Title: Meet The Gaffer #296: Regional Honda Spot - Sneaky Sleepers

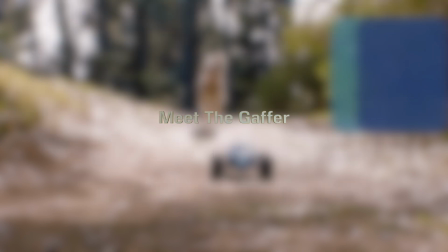0:03 Here's the finished video.
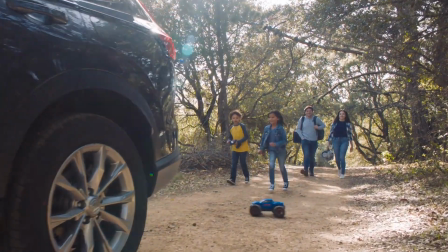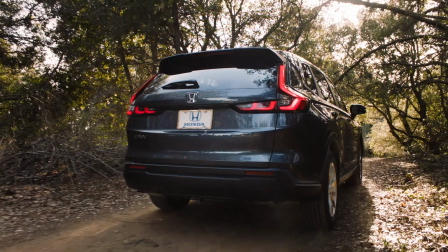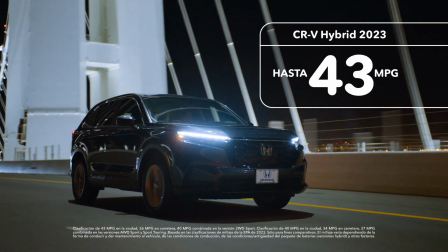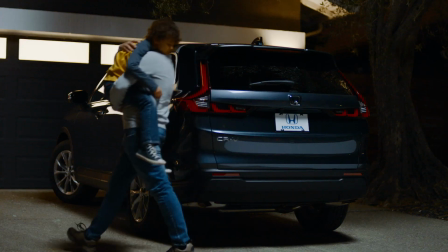0:21 La vida está llena de momentos memorables y Honda siempre está contigo gracias a su legendaria confiabilidad.
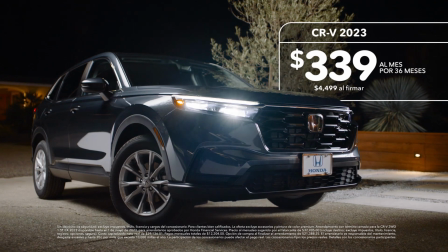0:28 Obtén una gran oferta en la totalmente nueva CR-V. Honda, siempre contigo.
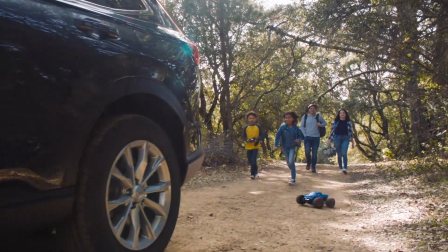0:35 Let's break it down. We started the day at a state park in the hills of Oakland,
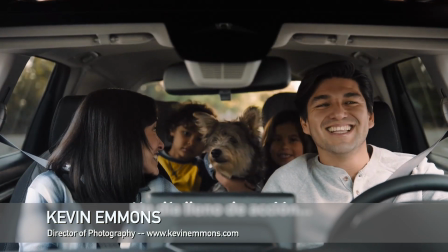0:39 where a reduced team of grips helped DP Kevin Emmons get the shots director Brian Pacino had storyboarded.
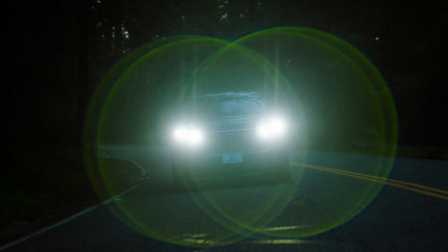0:46 I'm going to hold on to this image of the two headlights because this helps us transition to the night shot of the children in the back seat,
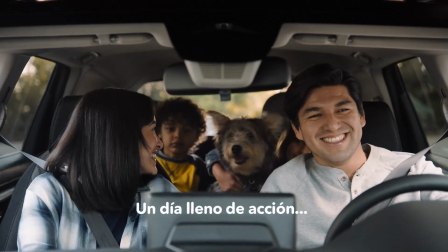0:54 where we see car lights behind them. While the shot during the day was shot driving between the park and the house,
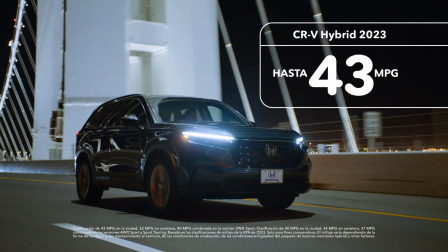1:02 the shot of the kids at night is a stationary process shot that needed a
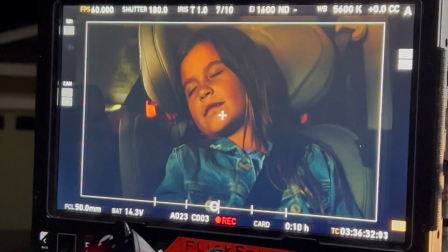1:06 handful of electrics to pretend to be street lights or incidental car headlamps.
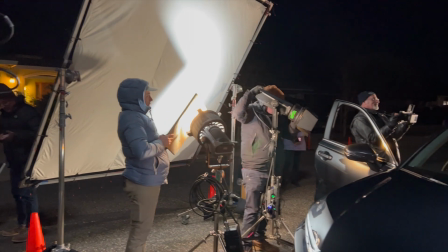1:11 That's Stephanie Stokes working the Apple box and Ernie Kunze waving around a battery-operated Felix Q5.
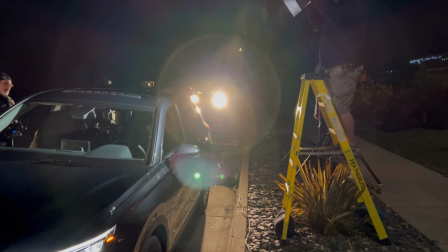1:19 While Best Grip Mark Odewald slides two ProLite Orion 675s back and forth to mimic the headlights from behind.
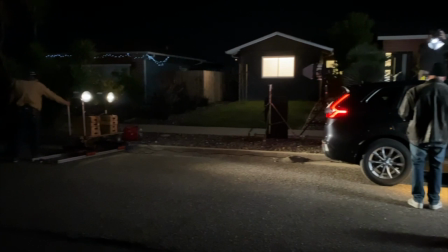1:27 Kind of falling asleep. Falling asleep.
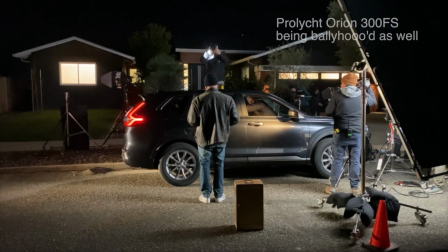1:34 And turn your head to the other side to sleep.
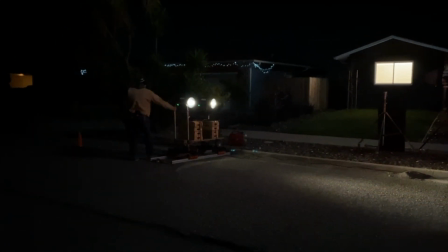1:42 Let's smile on the desk.
In the driveway, we created a base light with the proverbial moon box,
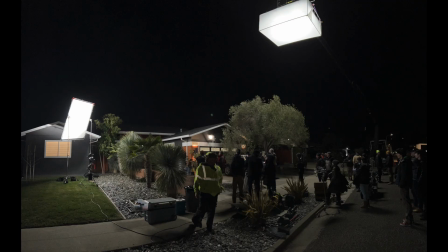1:51 which was two Nanlux Dyno 1200Cs in a box made out of speed rail wrapped in half grid and attached to a 60-foot condor.
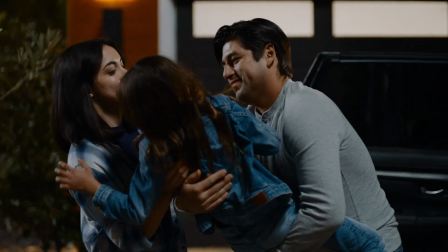2:00 We moved it around as needed, but each unit was at less than 10%.
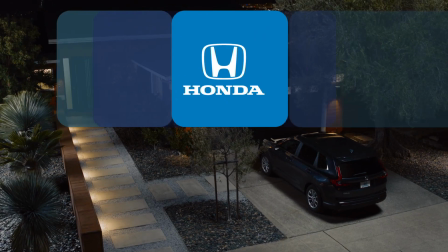2:05 We could have gotten away with two smaller panels, but we were covered for any surprises.
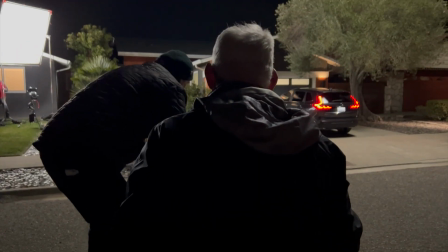2:10 The interior of the garage was handled by four Nanlite 60Cs,
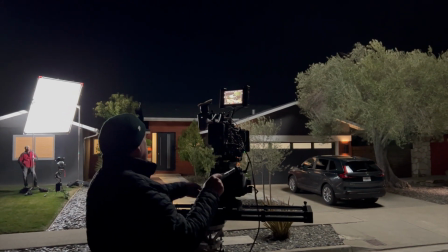2:15 backlighting 1000H paper on the windows, and on the outside, Astera Nix bulbs came in handy.
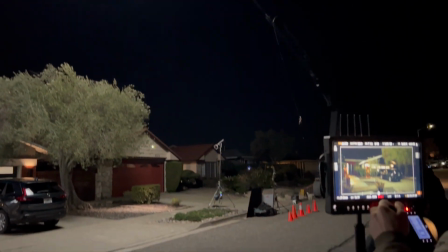2:22 One house socket was not working, so we hid the Astera battery in the housing with the bulb.
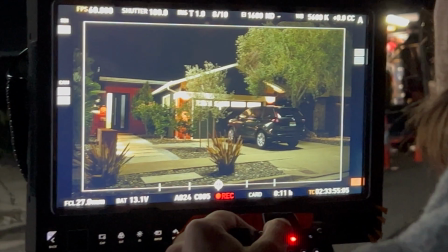2:29 This is where a battery bulb would come in handy too, but we wanted them all to be controlled by blackout.
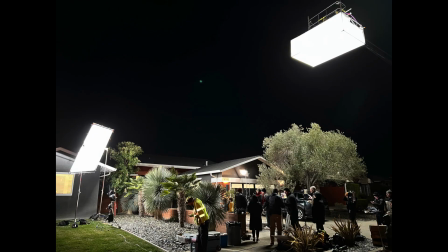2:36 On the left side lawn, we added a 600X into an 8x Ultra, and inside the house,
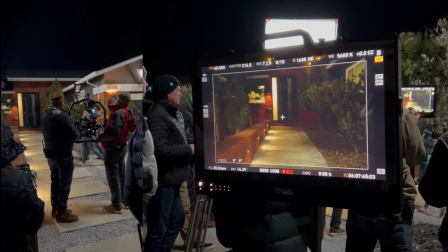2:42 I think there was a 600X and an Nanlite 720B for some warm bounced glow.
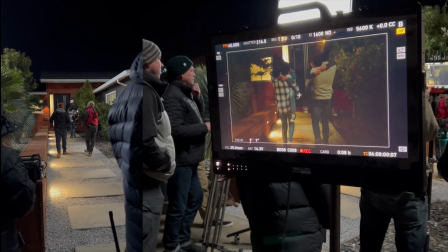2:48 The footlights came with the house. You see a Nix bulb is there on the left, and the 720B is bounced inside.
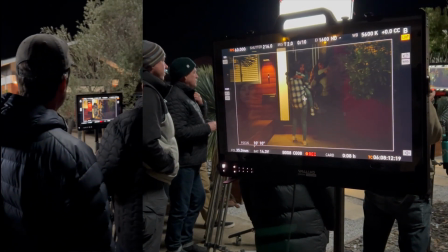2:55 The moonbox doesn't quite reach around, but hey, it's night.
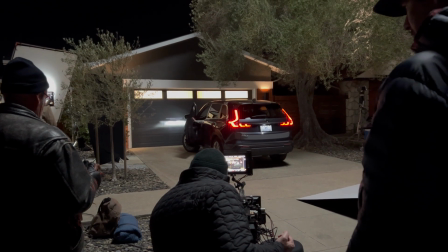2:58 We would play the scenes out in full, and then of course they were cut down in post to just the short clips needed to tell the story.
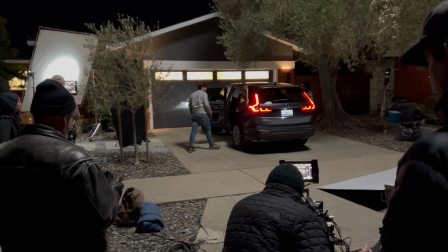3:06 We moved the left bounce around as needed,
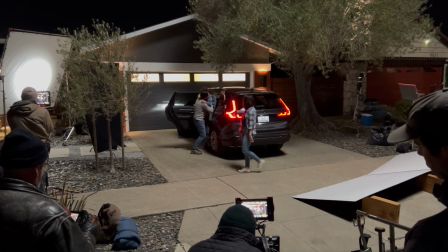3:09 and the foam core on the right creates a subtle belly line reflection for the lower part of the car.
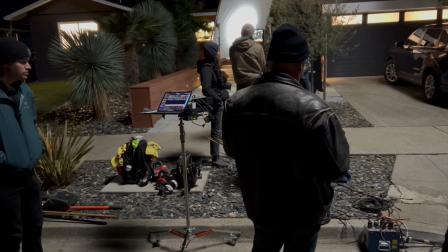3:16 Here's a quick glimpse of Jason Miller on the far left.
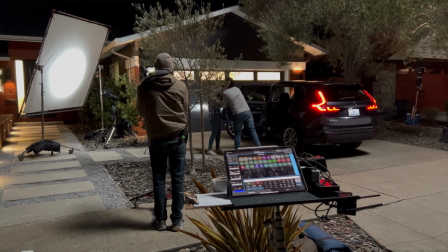3:19 He was added for the day and took over the blackout lighting console and chased down any connection issues.
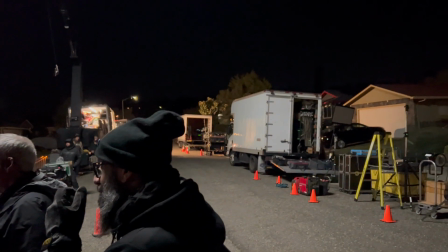3:25 We had plenty of units spread around, so it was a godsend to have a smart extra crew member on board.
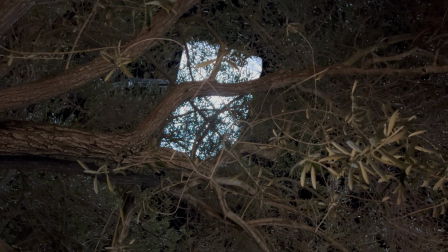3:33 All right, that's good. Cut. That's good. Roll it. Speed. Ready.
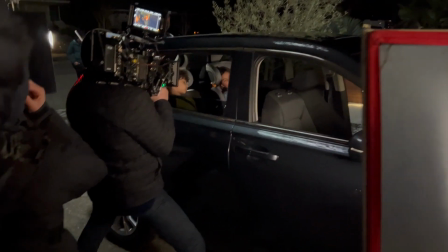3:39 And sorry. It's okay.
We had two ProLite Orion 300 FSs in Fresnels as well.
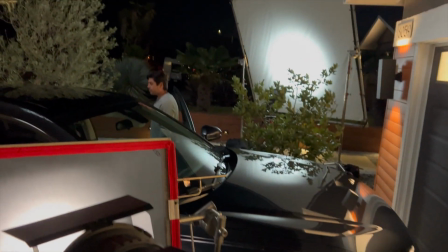3:45 And action dash.
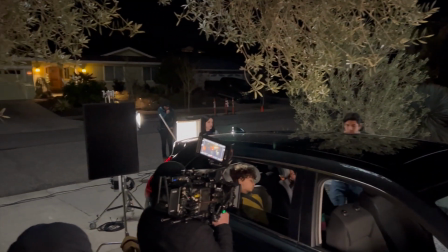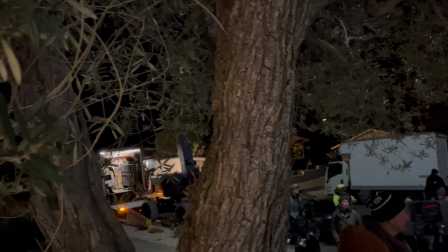3:52 And we had an Arri M40 standing by, but didn't need it on this day.
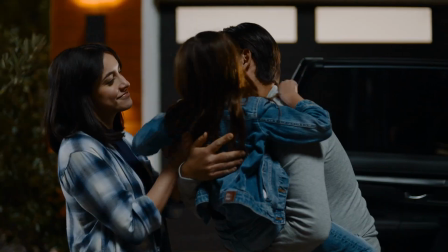3:58 Per usual, we are always capturing a lot more material than is needed for the final cut,
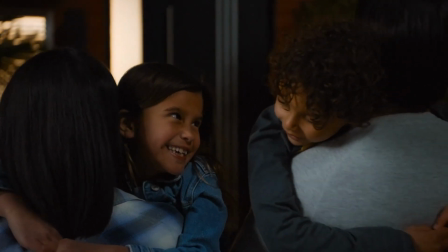4:03 but capturing the flow of a scene from different angles helps the cut feel natural.